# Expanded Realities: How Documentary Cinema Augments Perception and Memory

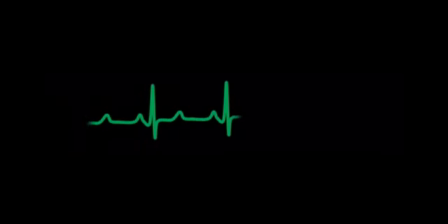[0:00]
An unfortunate truth of the human condition is how limited we are in our experiences.
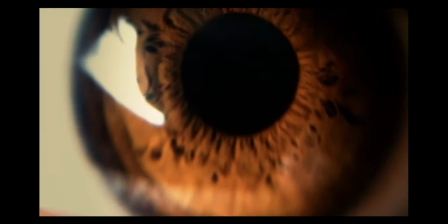[0:05]
No two people will see a sunset and remember it in exactly the same way.
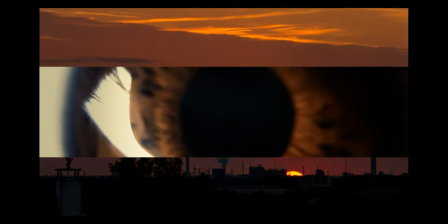[0:09]
Of course, the explanation for that hinges on the fact that subjective experience is quite impermeable.
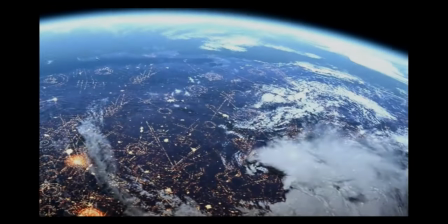[0:15]
It is, after all, subjective and not objective. But it is also true that the external world is constantly in a state of change.
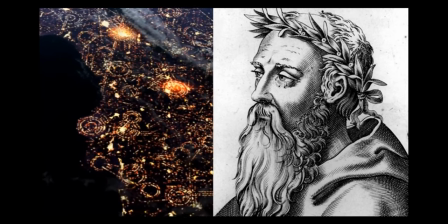[0:24]
Therefore, one could even argue that two people being incapable of remembering a sunset the same
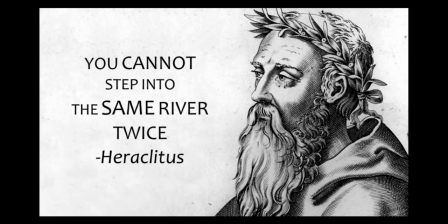[0:29]
way is not as important as the fact that two people cannot in fact see the same sunset at all.
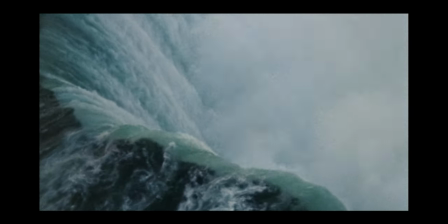[0:35]
The human pursuit to capture images of the world has been endless. From cave paintings thousands of years ago to photography in more recent times,
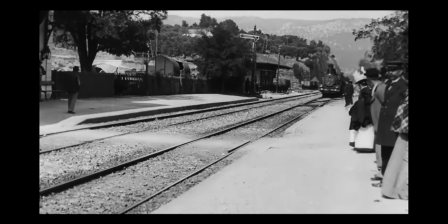[0:44]
mirroring external reality has inspired awe and technological innovation.
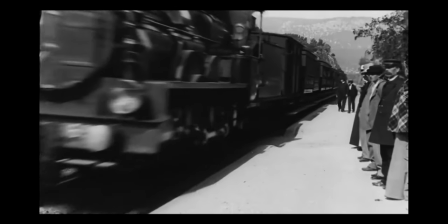[0:50]
Despite their differences, if there is one thing that ties all these attempts together, it is their expansion of what we normally consider to be the horizons of experience.
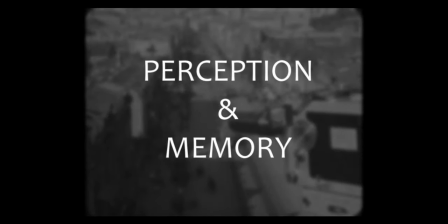[0:59]
This video explores how perception and memory of the external world are augmented by documentary cinema,
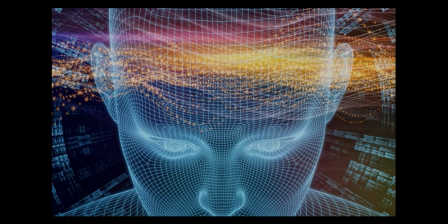[1:05]
and how by integrating one's subjective experience with the creative aspects of a film, the notion of reality itself is expanded.
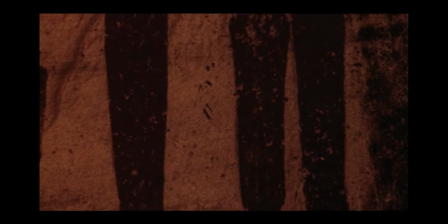[1:14]
The need to leave proof of one's existence behind after death is a testament to our positive valuation of the material world.
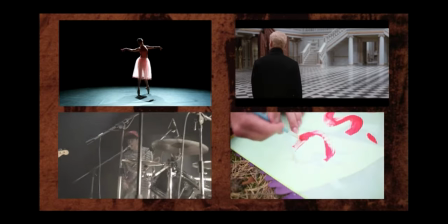[1:22]
The way we accomplish this is through art, and one of the most interesting art forms is cinema, specifically documentary cinema.
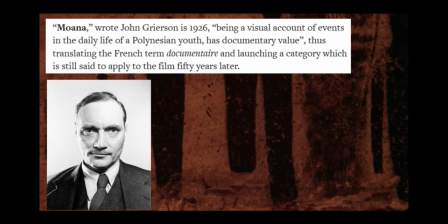[1:30]
John Grierson defined documentaries as the creative treatment of actuality.
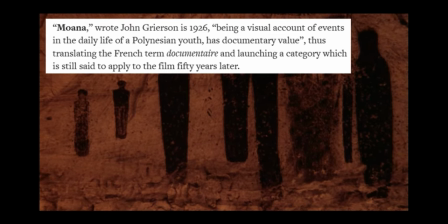[1:35]
The elements of that definition are individually necessary, but jointly insufficient to capture the essence of documentaries.
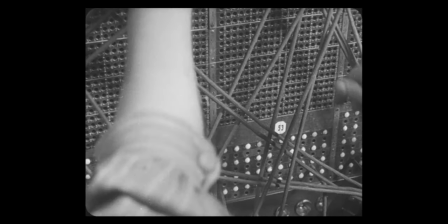[1:43]
Documentaries certainly creatively treat actuality, but they are not limited by it.
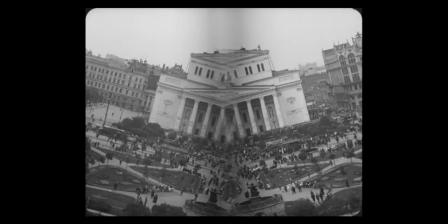[1:48]
In fact, they open up the possibility of expanded realities.
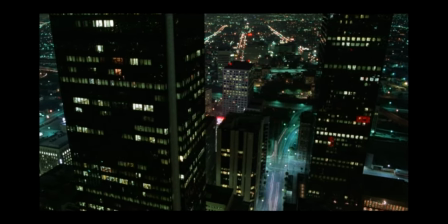[1:52]
Realities that have manifestations beyond pure sensory experience but are nevertheless experienced by the senses.
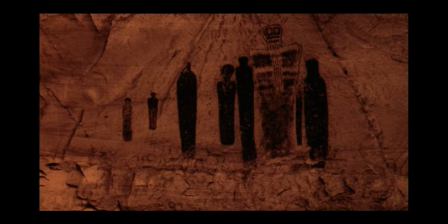[1:59]
The qualities of such expanded realities are abstract and often purely mental, which is why film,
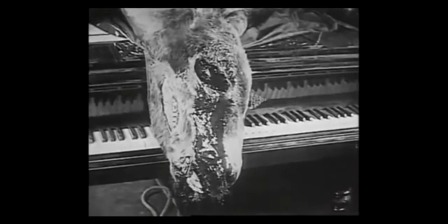[2:06]
as a medium, has the power to transcend materiality and leave its mark on the deepest recesses of the mind.
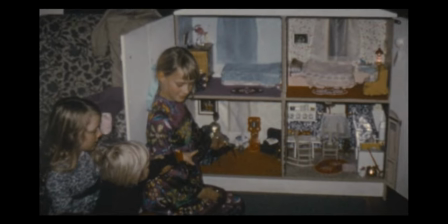[2:14]
Take memory, for example. Memory serves a vital function in culture and evolution.
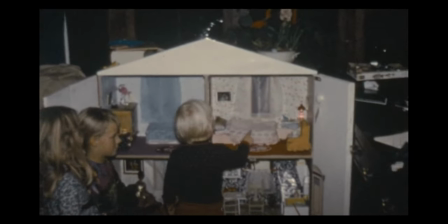[2:20]
Despite its imperfections, it can exercise emotion and reason, two crucial aspects of cognition.
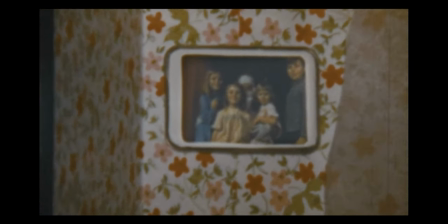[2:26]
The power of memory is why feelings like nostalgia are so decisive in shaping behaviour and also why we hold a special place in our hearts for home videos.
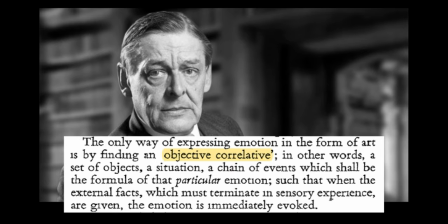[2:34]
The fiction film cannot match the documentary in this regard, for it is entirely scripted and much more lacking in objective co-relative.
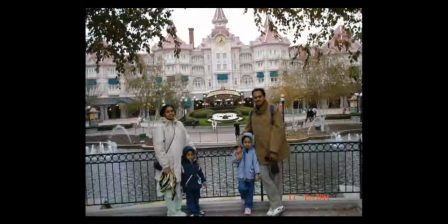[2:43]
Now, combine this with the fact that photography and film are arts of preservation.
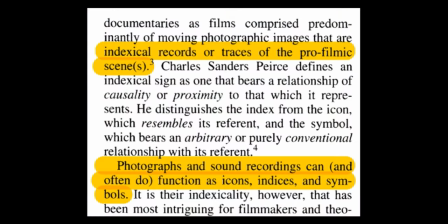[2:47]
At their core, they capture, in the words of Karl Plantinga, traces of the world. They help people remember and are much more resistant to erasure. With all this in mind, it is time we look at exactly what makes documentaries unique within the larger cinematic universe. The first film that can be used to understand expanded realities is Godfrey Ruggio's Koyaanis Katsi.
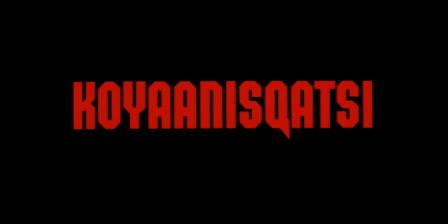[3:11]
A poetic film, it uses time-lapse, low angle shots,
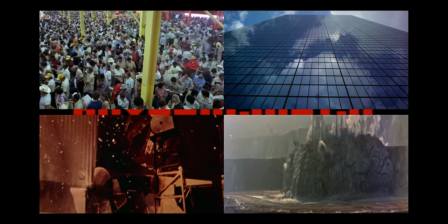[3:15]
slow motion and juxtaposition to name a few to paint a picture of the world that is founded in sense perception but simultaneously much more.
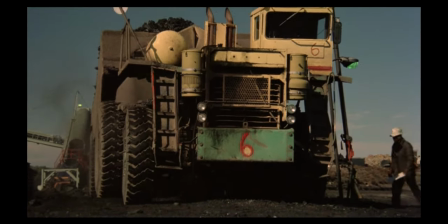[3:23]
Koyaanis Katsi changes the way we normally look at things to create an interpretative portrayal of the external world.
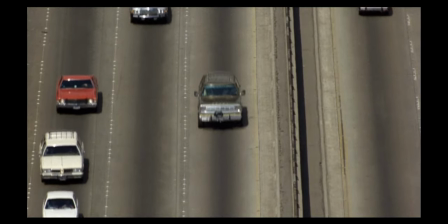[3:31]
For example, this shot of cars on a highway makes them look like miniatures, like toys that the human race plays with.
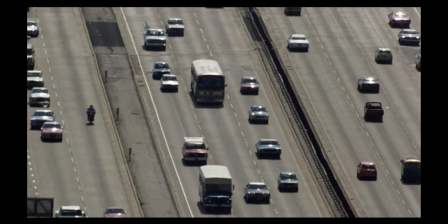[3:38]
Their integration with the background and with the rest of the film makes it seem like the whole world is one machine, with constantly changing paths.
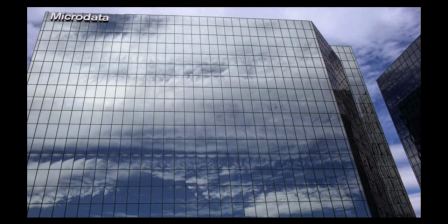[3:47]
Or, how about this shot of corporate offices?
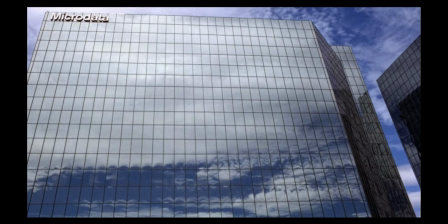[3:50]
The glass skyscrapers don't stand out like a saw, but rather blend in with the rest of the scene, as if they were meant to be there.
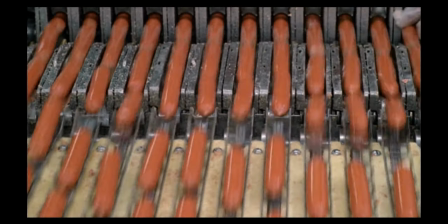[3:58]
Along the same lines, and with clever use of juxtaposition, Koyaanaskatsi also shows the inextricable link between humans and their inventions.